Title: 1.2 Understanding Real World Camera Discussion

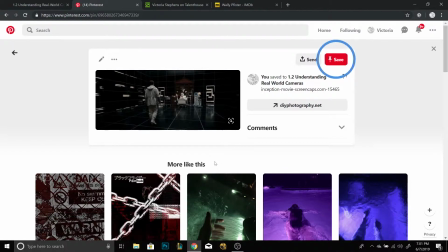So the entire picture is drawing you to this one specific spot that he wants you to look at.
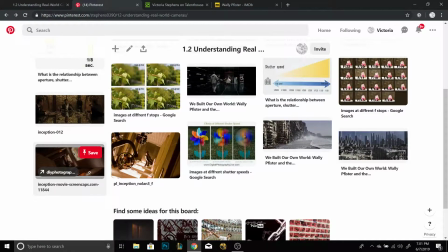He also uses very cool effects.
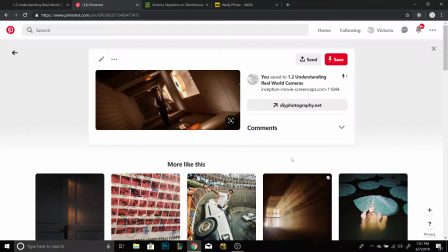Once again, all the lines are pointing you not towards the focus, not towards the character, but behind them, because they want you to know that someone is coming after him. So all the lines on the floor, everything points you back to the hallway, not to the man who's running.
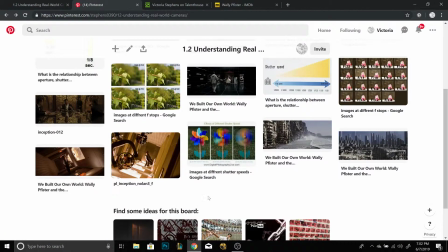And these are very specific things that he does because he wants you to feel more in the moment.
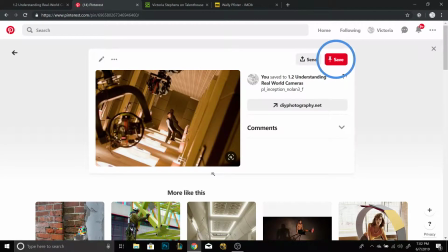In this one, the lines are now on the ceiling and there's a closed off wall behind them. So it's saying stop. It's saying stop and look at this character. So the lines were going, but now they stopped. So now you have to focus on what he wants you to focus on.
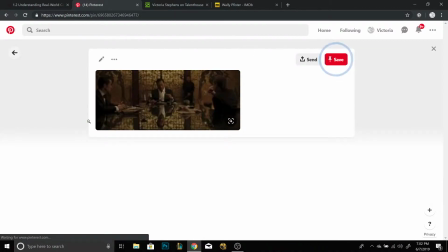And he did all of these things on purpose. None of this was an accident. This was planned out months in the making.
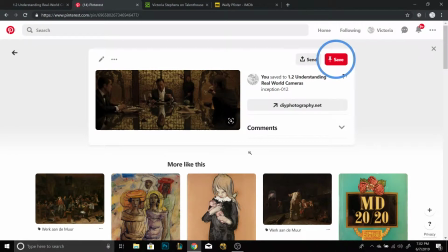Once again, our main guy in the middle, he is the focus right now. So he set them up in a triangle. You've got the main guy in the middle and the two off to the left and the right. He placed them there on purpose, so your focus would go straight to the man in the middle.
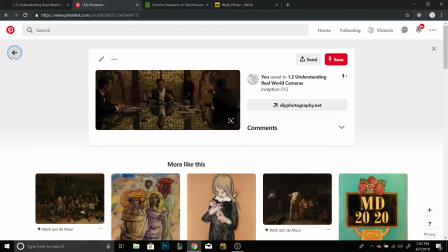All of the decisions that he makes are very important, very pronounced.
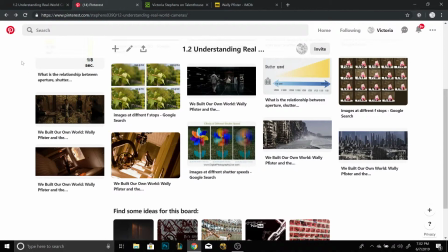It's really one of the reasons why I love him as a cinematographer.
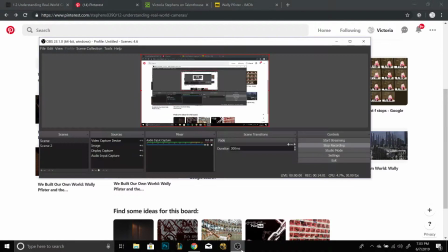I'm always really impressed with his work. I think he's incredible, and I hope to use some of his techniques in the future. So that's it for my discussion. We talked about the ISO, we talked about my cinematographer, a little bit on camera angles and camera work. I've done a lot of things with cameras already, so I'm very comfortable with them. You really want to make sure that you take in your landscape before you decide if you're going to do a wide angle or a close up for the landscape, or even like a mid shot. You want to make sure if your landscape is super vast and impressive, you don't want to do a mid shot for that. That's not going to help you. You want a wide angle, large lens. If you have like a closed focus lens where you're like looking like this, you can't see anything around you. And you want to see all of that. That's the most important thing, is to know your setting, know your landscape, and have that all planned out before you start working with your camera. So that's a little bit about my discussion. I hope you guys enjoyed it. Thank you, and I will see you guys in the next video.